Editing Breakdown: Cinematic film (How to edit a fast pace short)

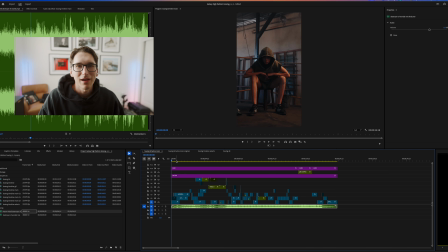0:00 Today we are revisiting a boxing high fashion film. I'm going to talk through the edit.
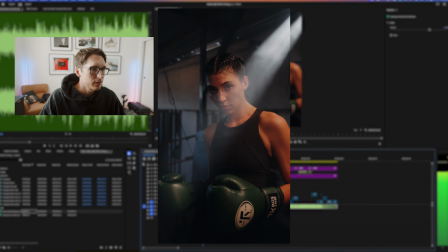0:07 Now I am become death, the destroyer of worlds.
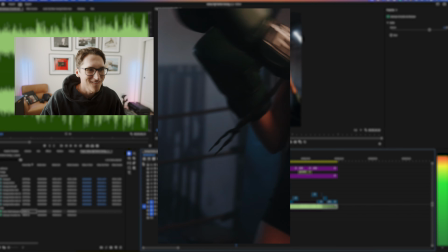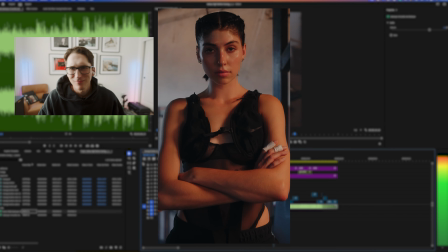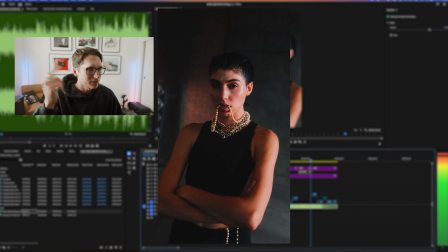Alright, so we shot this in late 2023, and it came from an inspiration from this track called Destroy the Worlds by Aaron Hibble.
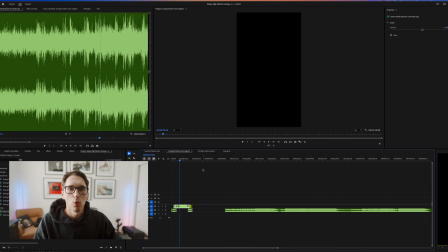0:36 Like, I loved the I become death, the Destroy the Worlds line, and then going straight into that drop. And then I wanted to end it kind of abruptly. I took the build up and spliced it with the end to make it about a 30-second film.
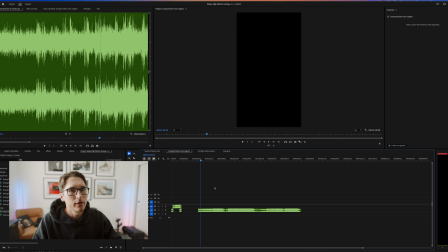0:52 When you have a track that you like, take the time to mix it together until you find something that syncs up with your vision. So the very start of the song, where it has like the cool like atmospherical build up, and then the top part here is the I become death, the destroy the worlds.
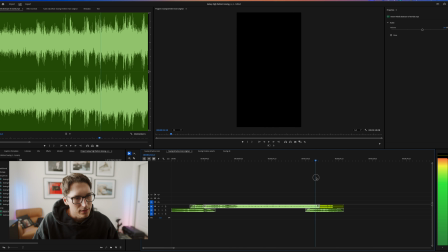1:10 And then like I wanted that to last for about 10. I wanted to transition out into the end. What it does is I found a spot where I wanted it to end, to transition to the end of the song, and you add studio reverb to it,
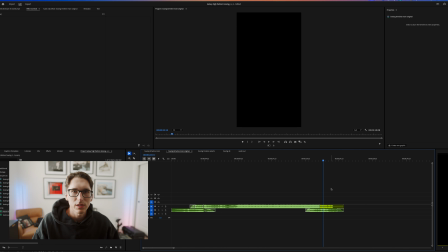1:28 so it will like kind of echo stop out with the ending of the track.
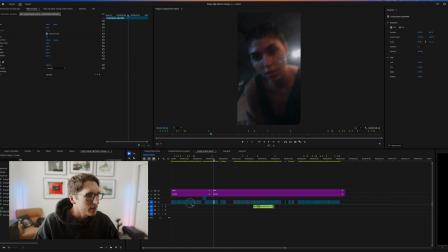1:33 You hear the like, little reverb. What I do with all my films is I create a timeline of selects. I look at all my footage, so I usually go into like assembly mode just because that's the workflow I like.
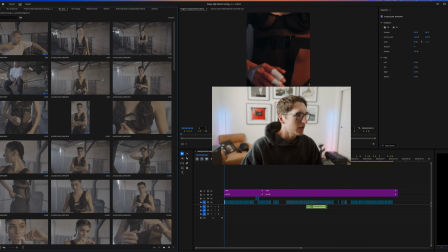1:44 As you can see, I pieced it together in different sections, and I actually filmed the ending first,
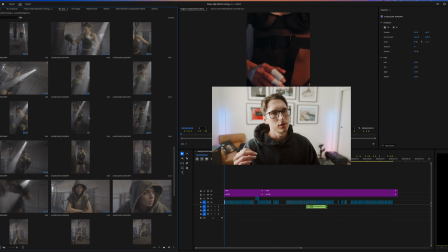1:51 and then I went into the boxing part because I wanted her to look like high fashion for the ending. And so that was before she got into like the action. Like her makeup was perfect, her hair was great, and I wanted that finished look for the ending, so we shot that first.
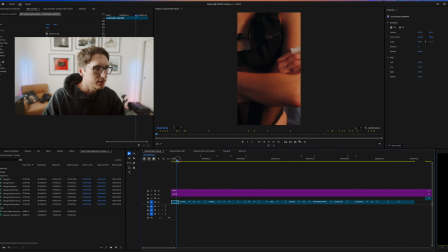2:09 Is I go through and I find little moments of each clip. I have this first section, and then I usually section it out, as you can see here, into different parts of the edit.
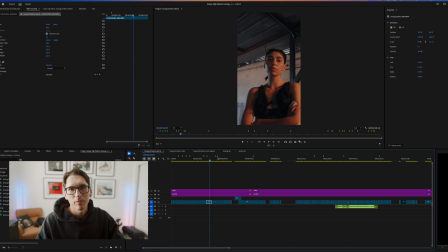2:21 So this was all this outfit. With this one, I did all handheld movement because it's boxing and the nature of it is quick movements, like boom, boom. And one of my favorite things to do to transition in between pieces or just for filler, as you can see, this is like slow shutter.
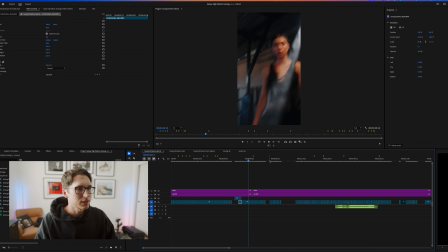2:35 I love to shoot some different slow shutter options just to have to like do 1 or 2 frames, and I'll show you where that fits into the edit. This is the ending, and this is how we ended it. I wanted her to just look fiercely straight into the camera, and I loved this little light that we had.
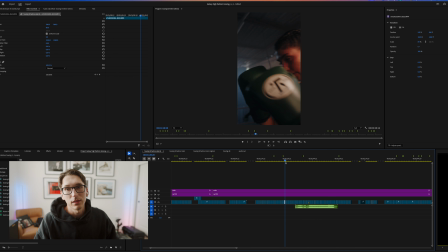2:51 Connor crushed the lighting here. And then we go into like the boxing section here, had her do all these different types of boxing movements, and I just captured really like wide, medium, tights of each section, because when you do that, it gives you the options to have a lot of flexibility in the edit to do what you want.
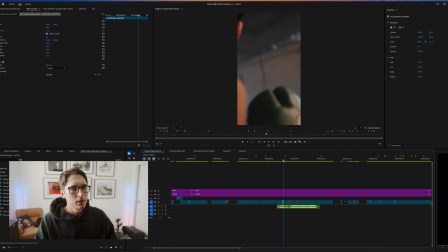3:10 And I had a pretty succinct idea of what I wanted to do, but it's still really nice to have that as an option. Starting shots here where she looks into the beginning, because I knew I wanted it to drop into that sound of her looking straight into you, so it was like you were looking into her,
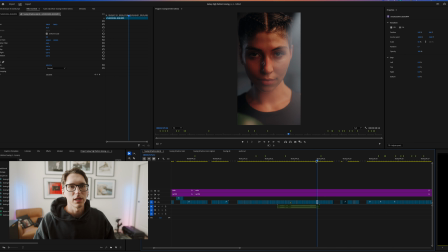3:26 like her soul. The whole concept was you start off and you're just like in your own head and doing these things for yourself. And so that's why I wanted to start with directly to the camera. That was the vision here. Classic move is like just raising up the gloves to your eyes.
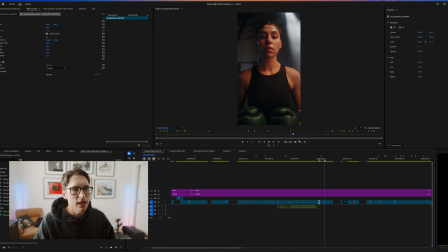3:41 And so I had her do a few different variations of that. She crushed it. Did some shadow boxing here. We went into the beginning. So this is her like in her warm-up gear. The whole thing is like you go contemplation into boxing, into finishing off in that high fashion look.
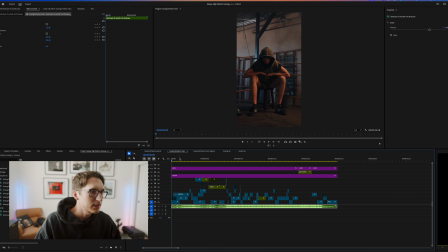3:55 That is just very powerful. So I'll get into the edit itself. Since it was social first, I did shoot it horizontally, vertical final edit.